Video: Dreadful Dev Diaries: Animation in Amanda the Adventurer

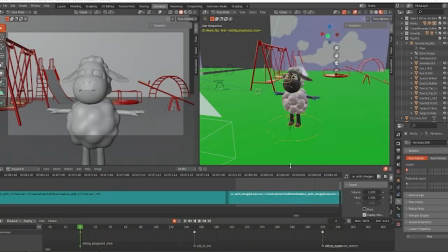12s
Happy holidays from the Amanda team. My name is James Pratt.
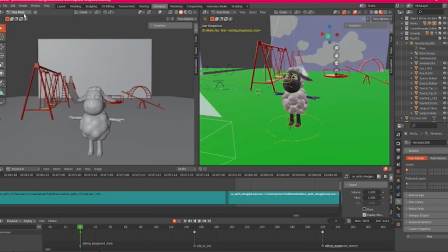16s
I'm the lead designer, voice of Wooly, and animator on Amanda the Adventurer.
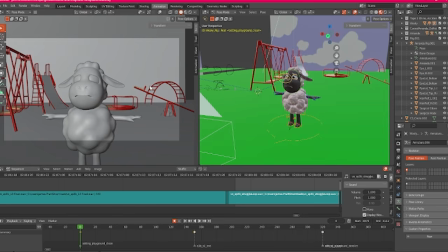22s
And today I decided, as a little bit of an early holiday present, I'm going to walk you through my animation progress,
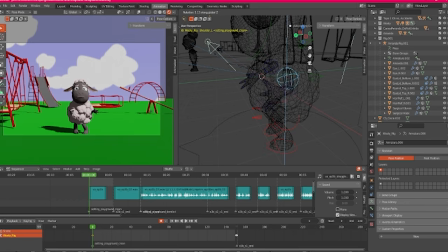28s
as well as show you some behind the scenes footage that you won't find anywhere else.
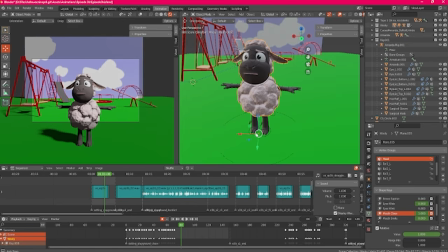32s
So here we have Wooly, and absolutely nothing at all is going to happen to him whatsoever. Nothing remotely threatening. He's a good little boy, and he will remain in one piece and definitely not endure eternal pain.
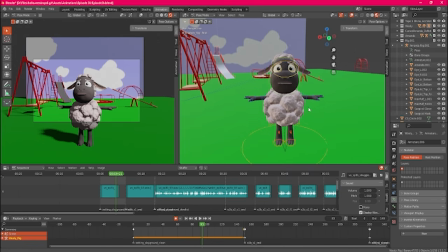47s
And of course, you can see him in his default pose, T-posing, because he is somebody who asserts dominance, of course.
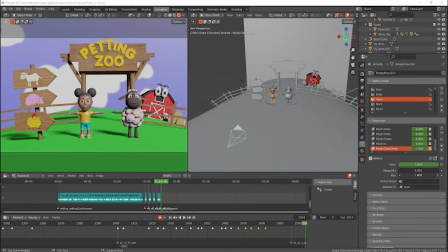54s
What I really do with this is just to kind of get the character's placement in a scene.
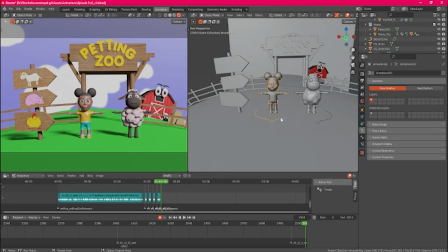58s
And it's just a really good placement tool to kind of feel out a scene and get the arrangement going.
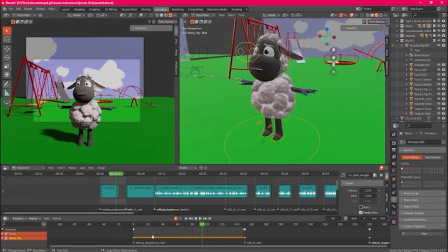64s
So this is usually the first step of just placing characters where I want them to be in a scene. Once that's started, I go through the arduous process of lip syncing. We have a ton of new voice lines recorded for this game, and as such, I have to go in and lip sync them all.
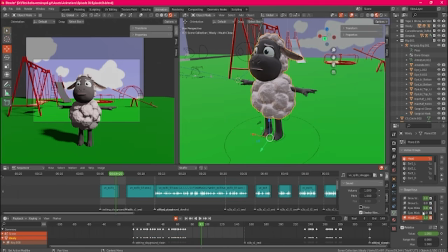80s
Luckily for me, our 3D modeler Reese provided me with plenty of blend shapes to use.
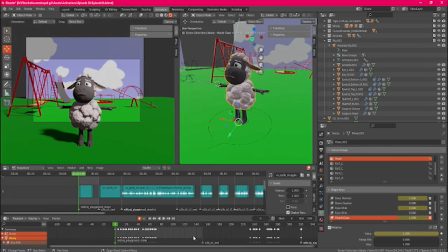85s
We can get super specific, but of course we want that crunchy look that we remember from the 90s. So if we get like a close approximation, that's usually the style we're looking for. But of course we'd like to save some detail for more serious scenes.
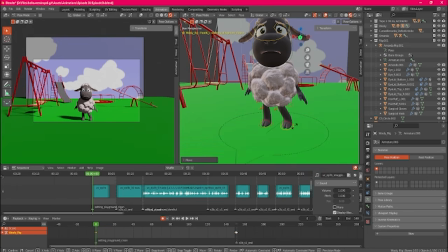97s
Once that's all done, I get into the actual animation. The first thing I usually do is I set poses. This gives me a good idea of the movement in a scene. This basically means that I'm storyboarding while I'm doing animation at the same time.
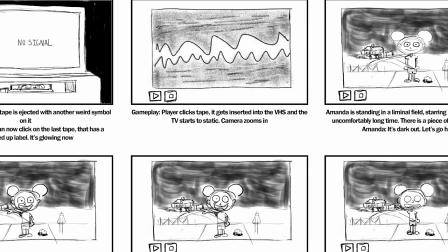114s
Fun fact, we actually did used to do storyboards for the original game. I drew them all very quickly.
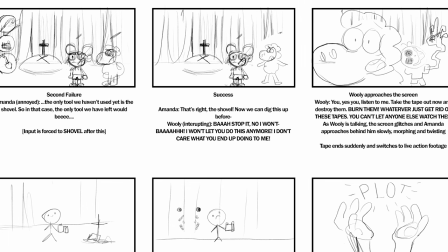121s
I even did it for the secret tapes, the fun one that we added later, but we didn't have time for this one.
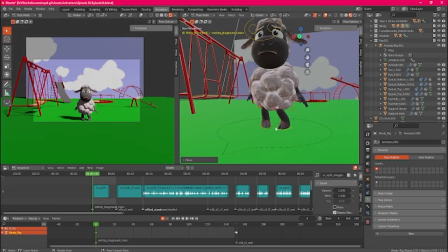127s
It's gonna quickly go through my posing sequence and then I can show you what I got at the end.
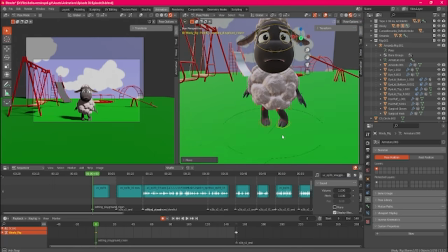132s
So be right back.
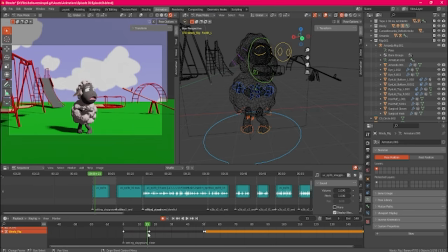138s
Woo! Okay, there we go. So now he's all posed up. I think that's a word.
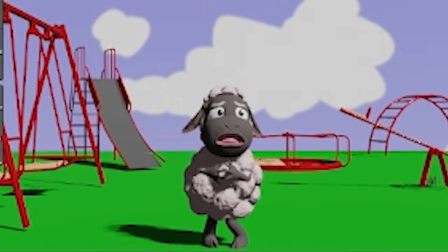143s
I'm pretty sure that's a word. That's a word? That's a phrase. That's a phrase, James. He's all posed up and ready to go.
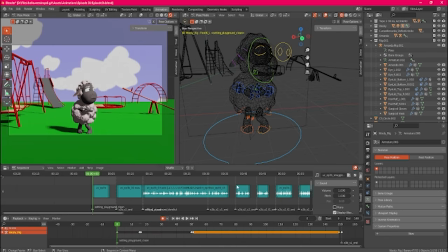148s
You might notice that he's pretty jittery at this point. Like if I go through the timeline, he'll just snap to different poses that I have here. Don't worry, he's not going to do that in the final animation. The reason why I set these all as keyframes is because I can do this,
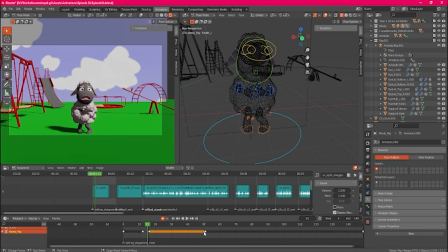164s
which makes the transition a lot smoother and a lot more fluid, which is what we want. But our boy Wooly is still looking a little stiff, so I'm going to add a little bit more embellishments, give a little bit of follow through to some of his arms and to his back movements,
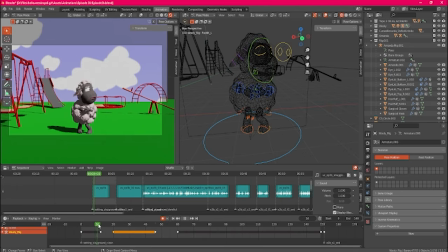178s
just to kind of make everything look a little bit more put together and make the animation and movement flow a little better. Again, we don't typically try to do this.
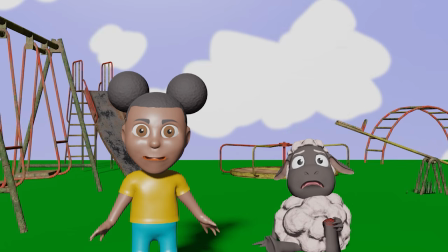187s
Again, we're trying to aim for a stiff, kind of uncanny animation style that you would see from the 90s and early aughts,
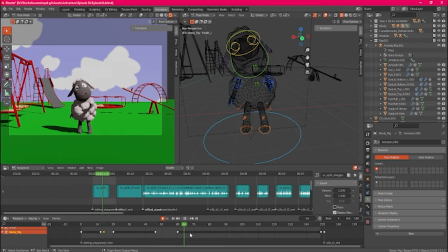194s
but in this specific instance, I want Wooly to kind of move smoothly and glide.
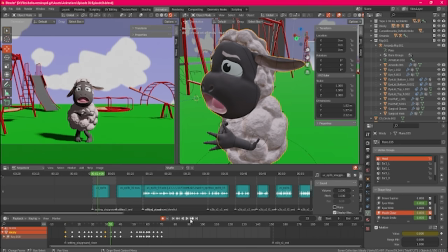199s
I want that smooth like peanut butter movement, you know what I mean? Okay, so once I'm done with that, I just go through the animation. I do some quick little tweaks here and there. Sometimes there's some keyframes that I totally forgot about, and that'll cause horrific eldritch abominations to occur.
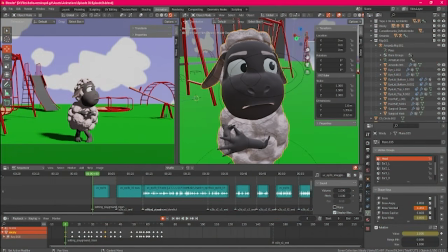215s
But sometimes it's all good. Not a lot of the times, but some of the times.
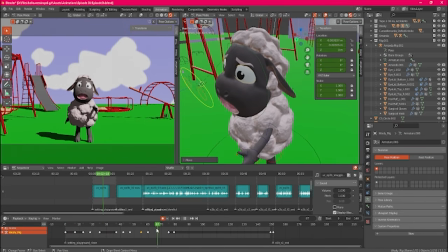220s
Well, I dare say that's one spiffy looking sheep if I say so myself. And I do. So now I'm going to hit render animation to get this whole clip processed as an actual video file. Now, I'm going to warn you guys in advance that this next part is going to be very intense. It's going to take a lot of energy,
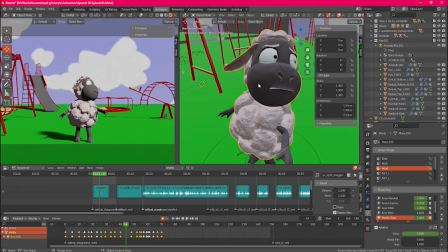240s
and I'm going to have to ask you guys to maybe consider not watching the following clip. Okay. Here goes!
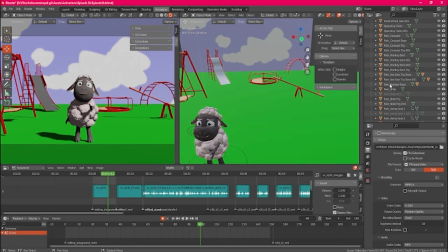251s
Okay, we're done. Cool. Awesome. And that's it! Unless you count all the other times that I have to do it, which is a lot. There's a lot of animations.